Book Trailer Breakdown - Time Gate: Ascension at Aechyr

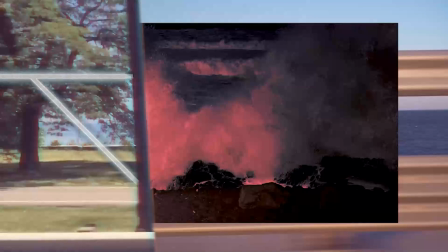And of course you don't notice because there's no cut in the video that shows it like skipping back to the beginning.
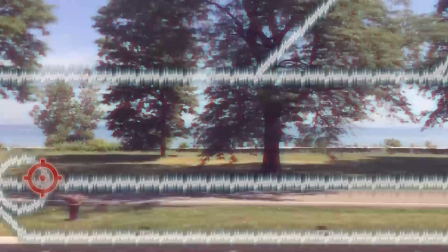Now, so the overlays that I've got going on here, which is the next thing to mention, is that a lot of these I tried. Yeah, I don't think there's any that are in here that are meaningless, that they do not represent something.
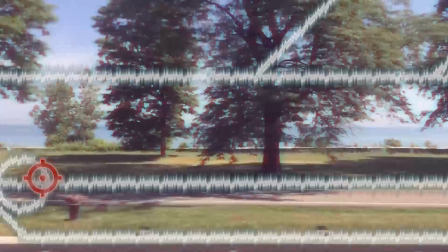In this case, very clearly, and I believe it syncs up with what I'm reading off as Kennedy, is that it's supposed to display the idea of jumping from one point in time to another. In fact, this map of the various branching timelines,
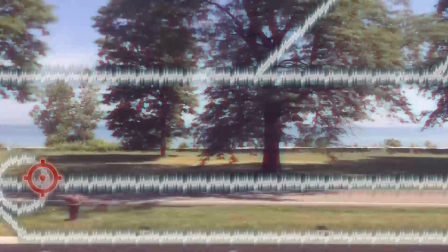it is the same asset repeated several different times, but with like different effects applied to it and different perspectives used for it. But it's all the same map of the various timelines. In this case, it's got several effects on it to try to make it look like a hologram, basically.
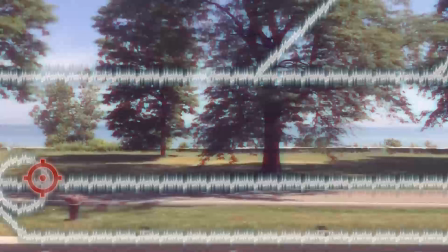It's a little bit transparent. There's a glowing edge around it. Obviously, in this freeze frame, you can see like a static effect. Specifically in this shot, the static effects happen when our little target symbol here leaves a timeline or syncs up with it, kind of to be like, ooh, it's disrupting the flow.
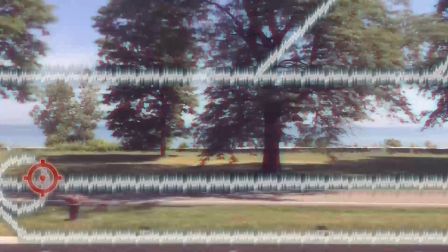It's something unnatural is happening as the target, which is supposed to represent timeless, is leaving or re-entering a timeline. And the circles on here is like the temporal location of a time gate, the point in time that the time gate is synced to on that timeline.
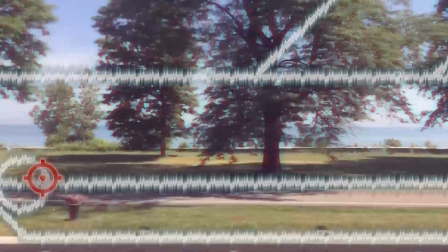I can have whole sentences string together with nothing but the word time, apparently.
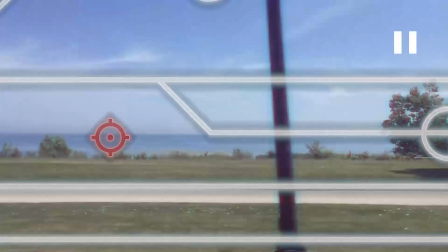I'm a timeless. I can travel to...
Nice little spin there just to add something to it. Ooh, that was the other thing I was going to mention, is the actual footage in the background here, too, isn't the raw footage.
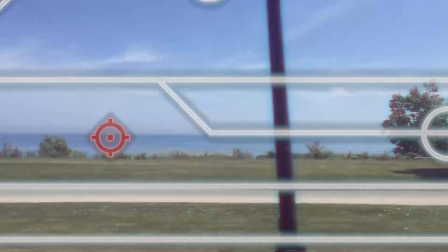I did add a couple of effects to it that really made my editing software chug, which is, there is, I forget the name of the effect, but it's messing with the colors a little bit so that the trailing edges,
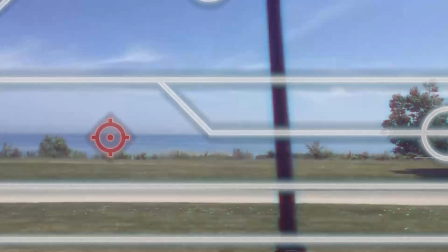or the leading and trailing edges, that is, are slightly different versions of the color. It's almost like, maybe not quite an old VHS effect, but kind of like that. I don't know, something about that appealed to me for the project.
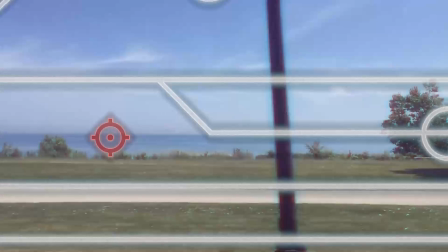I couldn't give you really a rational reason why, and it could just be as simple as I find it aesthetically pleasing. But I thought that added something to it, but it did slow down the software enough that what I actually had to do
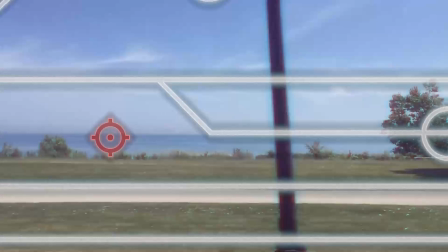was I actually had to turn off the effect on all of the background clips. It's on all of them, but I had to turn it off for when I actually did the editing. And so I exported 2 versions. I did the first export without the effect on at all to make sure I had some version of the project.
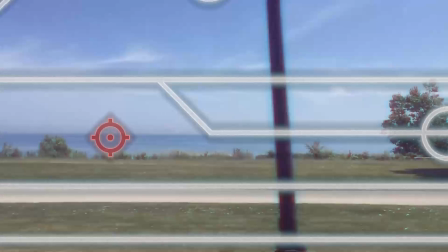Then I went back and turned it on in all the clips and then saw if the project would actually export it like that or not. Fortunately, it did, but it took so much longer to actually render with the effect on there.
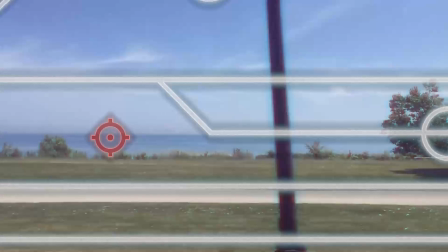Very minor. Was it worth it? I say yes.
Any parallel world in time.
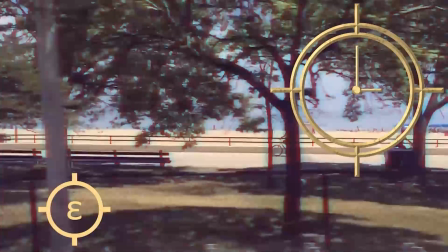I work for Timepiece. They're lying.
That was an annoying little edit to try to get in there.
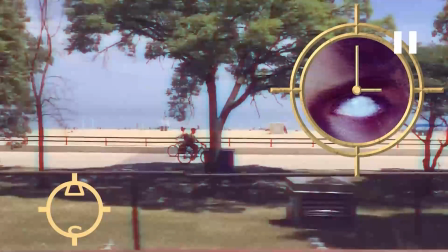Just the turning his eye white. Again, that's actually a snip from the same AI image I had of him. I'm pretty sure I changed the color also on the image.
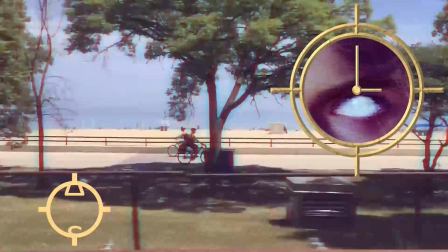You can see there's some static there as well, but I think I added a little bit more of the purple lighting, the almost I want to call it like cyberpunk-esque lighting going on in there,
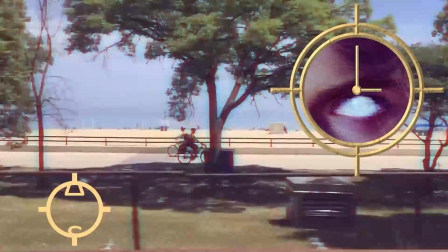which was just really, it was just changing the colors on the image. The lighting itself would have been part of the image, but trying to make his eye go white.